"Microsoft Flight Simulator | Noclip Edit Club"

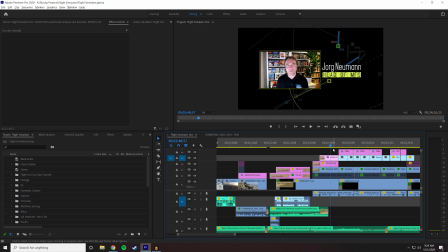So I wanted to give them some sort of a visual hook that felt fun and novel, and this is sort of an analog quality to air traffic, between the chunky screens we have on planes to ATC radio and all that sort of stuff. So I thought if I framed it in a way that kind of worked with it, it would be easy to do.
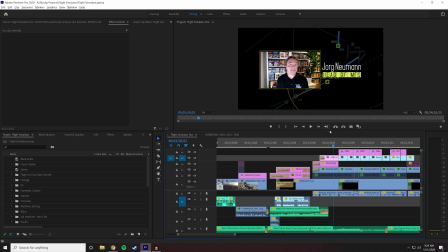And the other thing is I'm not very good at motion graphics. So I had to sort of lean on, what's the most I can get out of doing this on Premiere instead of pulling up After Effects and spending, 4 or 5 days trying to get something working. So I built a frame in Photoshop. It's a square. It's a rectangle. And I fit everything into that.
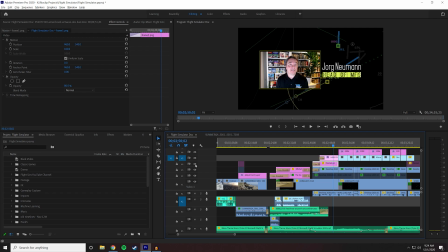I just manually put it in, copy and pasted it across the project. So we had consistency. It's slightly out of line, I think. But I don't care. It looks good enough. The text are two fonts that I found that were somewhat airplane themed.
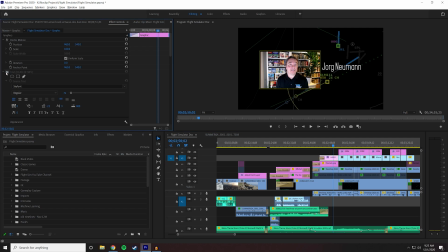Sky Font, which is this one, the bottom one, which looks like one of those departure boards, and the other one's called Another Flight, and it kind of has a 70s airplane sort of aesthetic to it. Every text in the video is using at least one of those, so there's some sort of visual consistency.
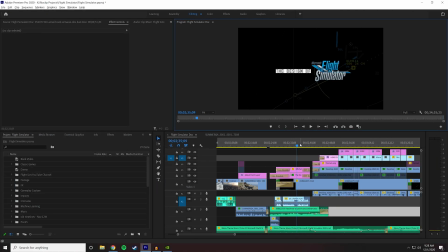Hey, sorry, I'm back. You probably didn't even notice the cut, but Shadowplay for some reason just spat out the video file that I had there, so I've swapped hard drives just in case there's a problem going on over there. Where was I? So, yes, so the intro was I couldn't animate this,
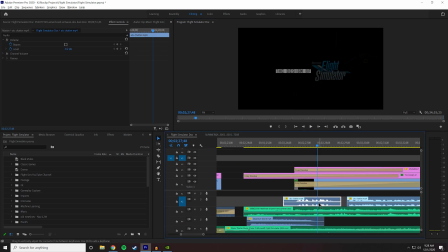so instead I just pulled some audio of a couple of things here. There's a departure board here.
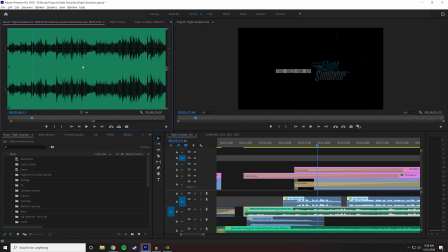There's some ambient noise from Heathrow Airport in London. And then there's an ATC chatter file that I pulled off of, I don't know, a YouTube video or something.
3901, runway 4 right, taxi via Tango Yankee, cross through and right, center left.
It's a couple of, it's a Southwest hub.
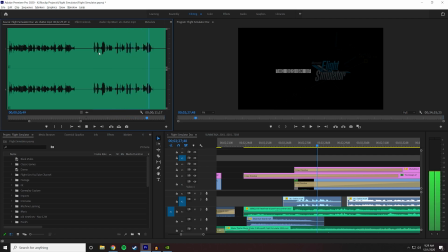Alright, taxi 4 right, Tango Yankee, cross the 31 southwest, 3901.
Yeah, so he's just taxiing there to departure, I think.
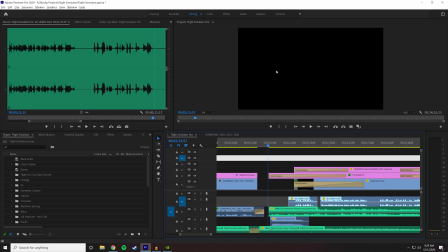So, yeah, there's a couple of things here. So instead of animating this text, this font, which I couldn't do because I'm not good at After Effects, it would take me a week to do it, so why would I bother? Instead, I just got the departure board and faded it in, and hopefully people put it together in their heads.
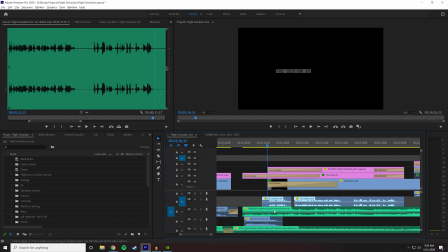And then we have the airport sounds as well, and then ATC chatter for...
Southwest 3901, taxi. 3901, runway 4 right, taxi via Tango Yankee, cross through and right, fade in the background slowly of this endless ATC footage. center left.
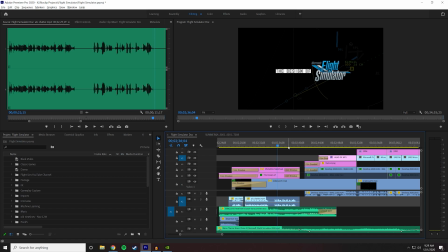And then instead of cutting, I just decided, it took me a while to get this pacing right, I just decided to fade Jorg in the same way, just disappear those and fade him in.
4 right, Tango Yankee, cross the 31 southwest, 3901.
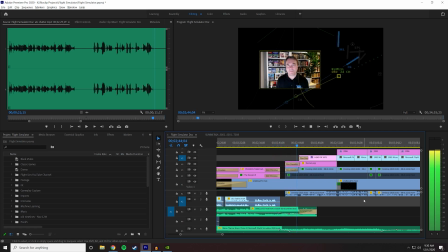I've been at Microsoft for over 20 years now, and so the notion.
We're still fading out the ambient noise here of Heathrow Airport. So yeah, the idea was to kind of be like, oh, you're already watching this. You're already you didn't even know you were in the interview yet, but you're already here.
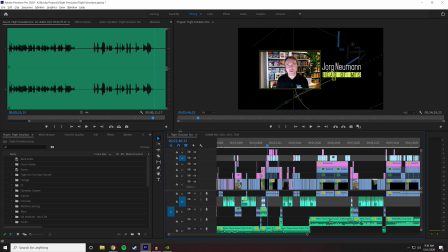Let me have a quick look at my timeline structure just in case you guys are a little bit confused about what's going on here, especially if you're not into editing.
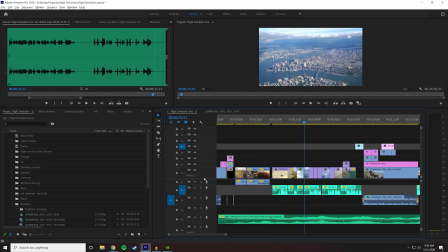All the video tracks are here. This line in the middle separates audio from video. And I have multiple video tracks, perhaps 7 all in all. I tend to have a lot of video tracks because I tend to do a lot of visual effects in Premiere. So I'll have sometimes, a 7 or 8 video track,
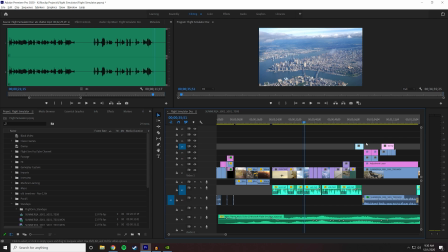but I'll only ever use it for 3 seconds somewhere on the timeline because I'm putting up a bunch of text or something. It's not the most efficient, but it works and it's fine and it's not detrimental to my project management. I understand what's going on. I have the audio tracks probably where it's most separated.
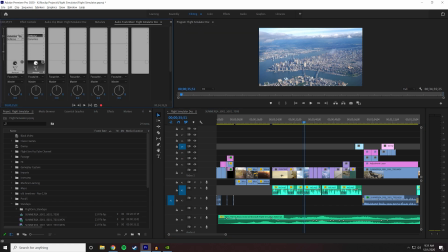If you look up in the top left, I have some processes happening on different audio tracks. So here's the audio track mixer. The one to the leftmost is the first of your audio tracks.
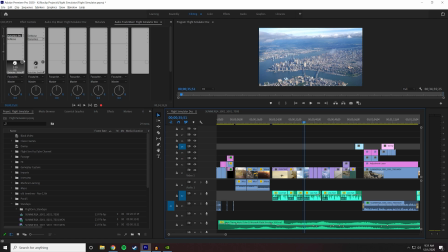So audio 1, then audio 2, audio 3, audio 4. So that's 1, 2, and then 3 and 4 I have nothing on. So that means that 1 and 2 are basically being used for interview audio.